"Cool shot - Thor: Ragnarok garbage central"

Hello everyone, I'm Paul Cowan. I'm a VFX compositor, and this is for all the people who love compositing and want to learn more. So thanks for listening in. So I wanted to talk today for a few minutes about one of my favourite shots in Thor Ragnarok. So this movie came out a couple of years ago. It was made by Marvel Studios and distributed by Disney, of course. So I worked on Thor Ragnarok while at Rising Sun Pictures. I didn't actually work on this sequence. I have to point that out. It was the same with The Mandalorian. When I talked about that last week or the week before, I didn't actually work on The Mandalorian. I thought I pointed that out, but had a few comments that made it obvious that some people didn't, that I probably wasn't clear enough. So I didn't actually work on The Mandalorian. Kudos to everyone who did. I just liked watching it. I did work on Thor, but not on this sequence. Let me just see if I can run the sequence just to put the shot in context, and then I'm going to spend a few minutes talking about the shot, which is probably one of my favourite ones in the movie. It's a good movie. I do like my Thor films, so let's have a look at this.
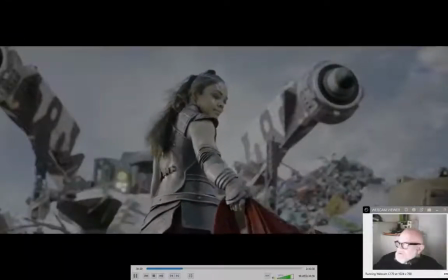74s
So we've just met Tessa Thompson, who is a Valkyrie.
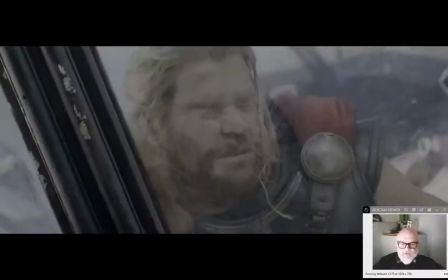81s
And we're just about to get introduced to the city on this planet of garbage, right?
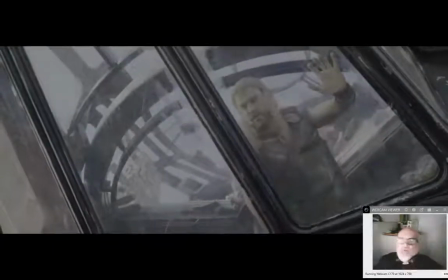86s
Where Thor ends up.
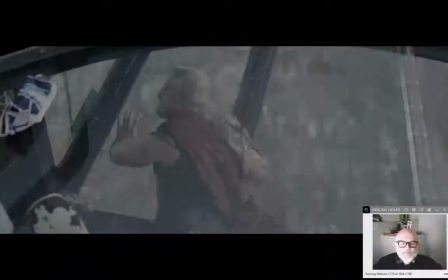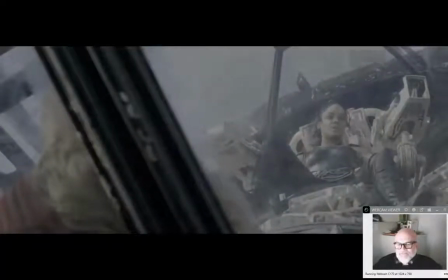98s Scrapper 142, I need clearance and my audience, of course. Not something special.
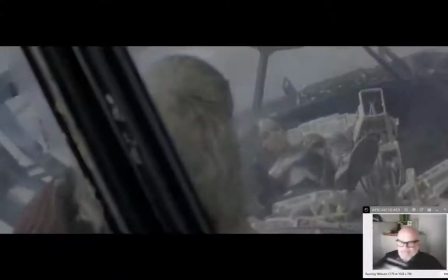105s Where's the taking? Answer me! Hey!
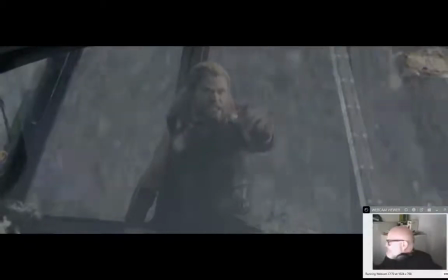110s I'm full of gunboats and I need to get back to Asgard! Many apologies, Your Majesty.
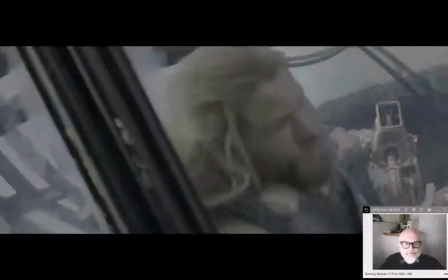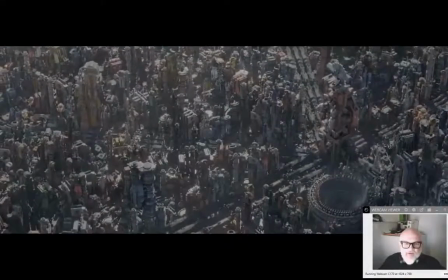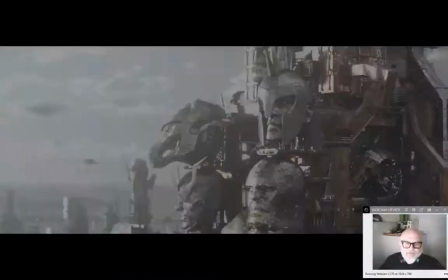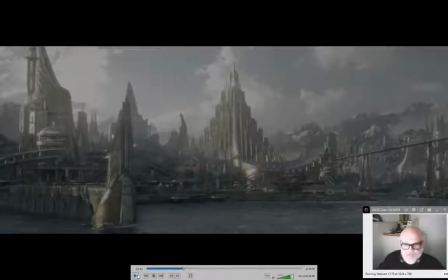140s
Okay, so pretty cool. So let me just take this back.
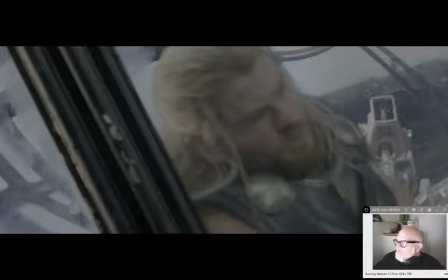146s
So as introductions go, sound out, sorry, as introductions go, it's a pretty standard from a D-piece point of view.
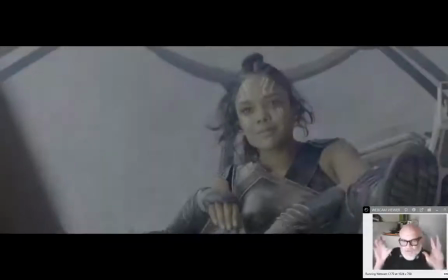155s
So you start off with a wide shot. It's the first time we've seen the city.
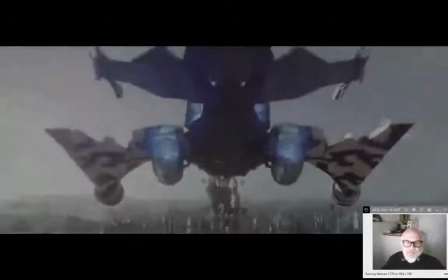159s
Then you go to the medium shot in terms of the building that we're flying into.
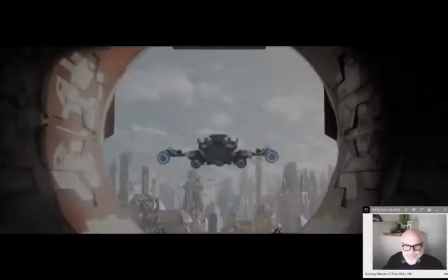165s
Then the close-up. Then the extreme close-up when we're actually in the building.
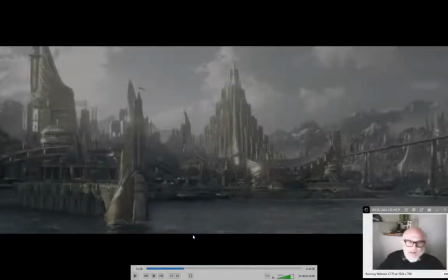170s
And that leads to the next scene where we meet Jeff Goldblum's character and off they go. So the shot that I love is this one.
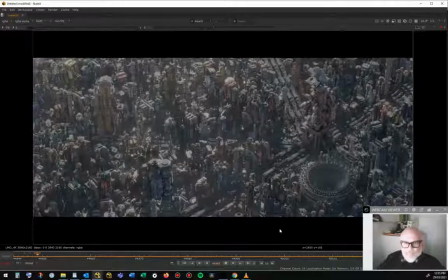And there's a couple of reasons for that. First of all, it's quite unusual. It's an unusual framing. It's a really high shot. It's a really wide angle. And it's not from horizon line.
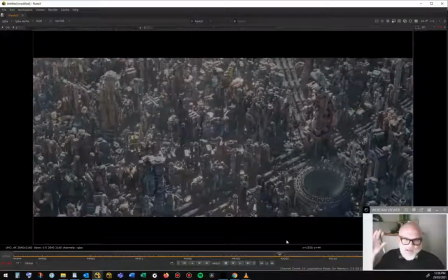197s
Normally the horizon is what defines it, and you would probably see,
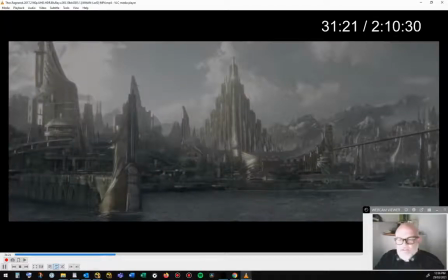202s
if I can jump back to this, you'd probably see a lot of people want to open with this shot, right?
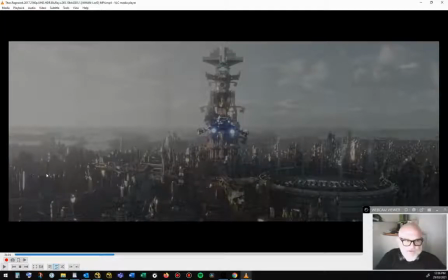208s
Which is a beautiful shot. It's really got that nice side lighting. You've got the Colosseum here. You know, it's pretty obvious where we're going. We're going to this big building. It's the biggest building around. There's a story reason for that. We're just about to find out why.
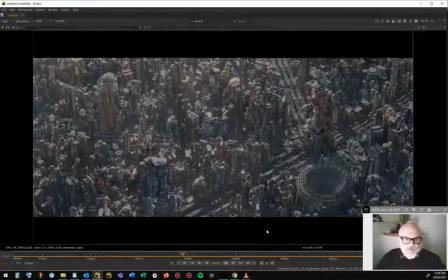223s
But part of the reason why this one stands out for me is it is quite unusual in terms of how it's put together, and it's just kind of chaos. You know what I mean? When I see this, my eye doesn't really know what to look at. Like, it kind of jumps out to the main building here.
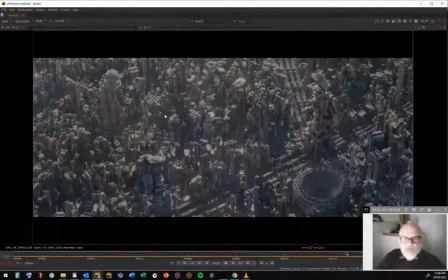238s
Obviously, we see the Colosseum, but there's just so much chaos going on. It's really quite sweet. It's great at selling scale.